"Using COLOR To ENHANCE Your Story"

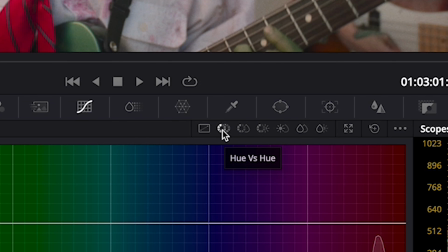So hue versus hue it's kind of dodgy sometimes. Like if you don't do it very minutely, the color will break apart, and we really don't want that.
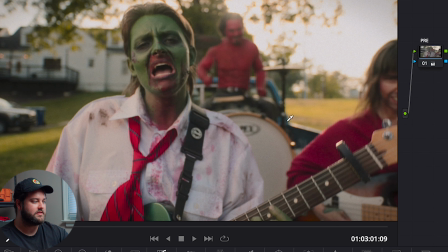But we do want this green to fit more into the palette of this yellow we have back here. You can see all this grass is very yellow. The trees are yellow, this is yellow. Like, it's a very yellow image. So the complementary color to yellow is blue.
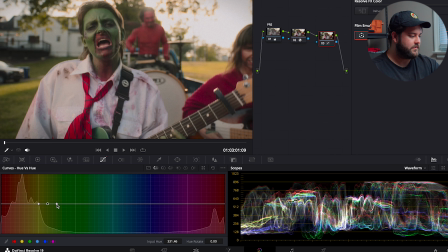So we're gonna take the green, and we're gonna expand it a little bit, like we always do. And we're going to shift it just a tiny bit blue. And you can see the difference that it's making on the face. It's just letting it pop out a tiny, tiny bit.
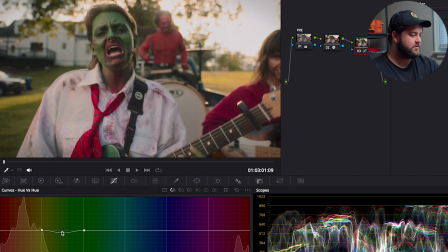It's really not doing too much, but if I pull it way down,
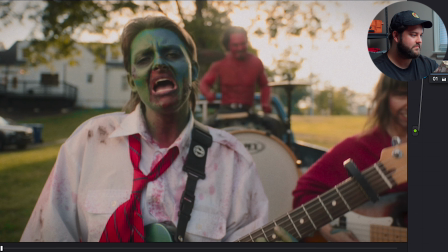you'll see it starts to get kind of in a weird space. You can see what it's affecting there.
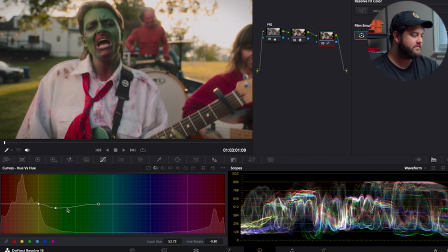But we just want to introduce a little bit of blue into the face so that we can make it help it distinguish itself from the warmth that's behind it. And we're going to use hue versus sat.
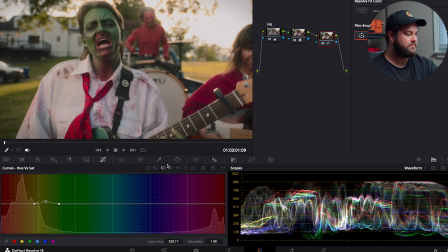Do this a little bit. We're going to pull the sat up a tiny bit, and then we're going to use hue versus luminancy. I'm going to grab the face, make it a little bit brighter. And all together, those three things help the face pop just a tiny bit more and separate itself from the green of the grass.
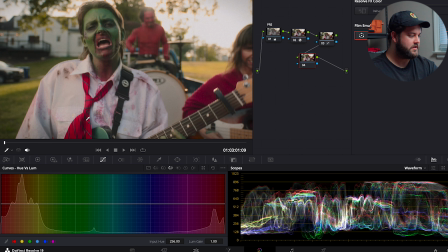Then we're going to do the same thing for the tie. Going to go in, we'll do hue versus luminancy first, pull this up a tiny bit. And then we're going to do the same thing, hue versus hue for the tie. And you can see we can pull it all the way down to green. That would be pretty wacky. But if we pull it a tiny bit towards purple,
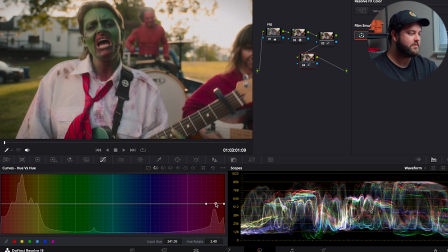it does pop off the white shirt a tiny bit more, because now the white shirt has a little bit of yellow in it. And so the more blue the stuff is going to pop off. And you can see how much it does right there to help it pop off the screen.
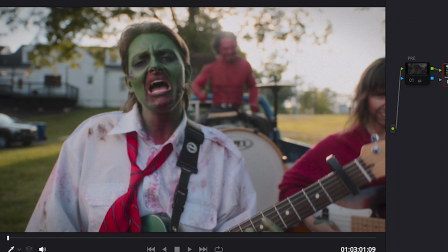So again, this is just the dehancer plugin right here. And we have our white balance and a little bit of color shifting. And then we have our curves adjustments, which again, we're not trying to make big sweeping changes, because that's when the image starts to break apart.
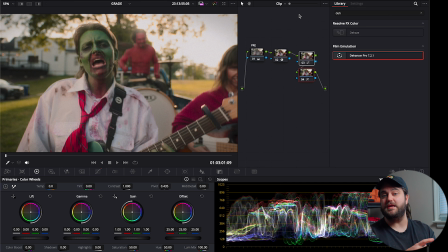It's about building on top of each piece, and that's part of how you tell a story.
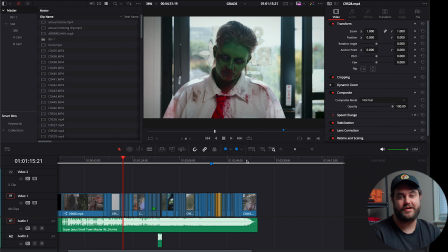You go from a place like this where the world is dark and dreary and definitely macabre and kind of neon,
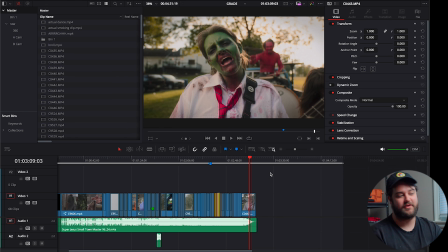and then you go to a place that's nice, warm, and friendly, and that completes the story. And that's really where you can use color to dictate how the image feels, right? You don't just have to rely on the Rec 709 LUT or the conversion LUT that's in DaVinci.
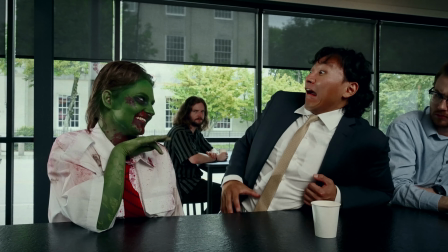Grading this music video was a lot of fun, and really the process of taking color to tell a story is so important in your filmmaking journey. And these are tools and applications that you can use in any program, right? You don't have to have dehancer, but dehancer makes a lot of it a lot easier.
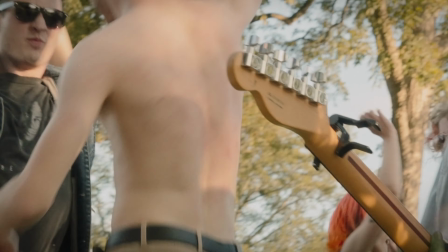But the camera, the lens, the color, the costume design, obviously there's great production design in this video.
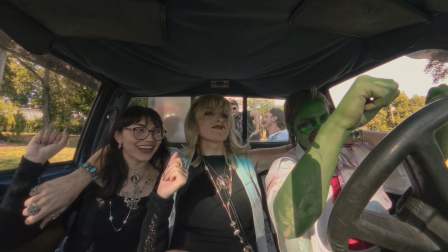It all contributes to an experience for the viewer. And the color is supposed to support that vision. You don't want to do something crazy and make it black and white when it's not supposed to be. You don't want to put weird filters all over it.
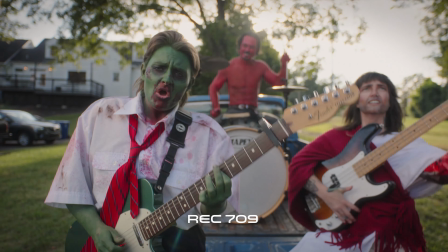If you have a decent camera, like an A7S III and a decent lens, you can really do a lot with the image to communicate your story through the color. Thanks for watching, and again, we have a link in the description for 10% off Dehancer if you want to try it today and try it out for yourself. And again, subscribe to the channel because we do videos like this all the time. And yeah, see you next time.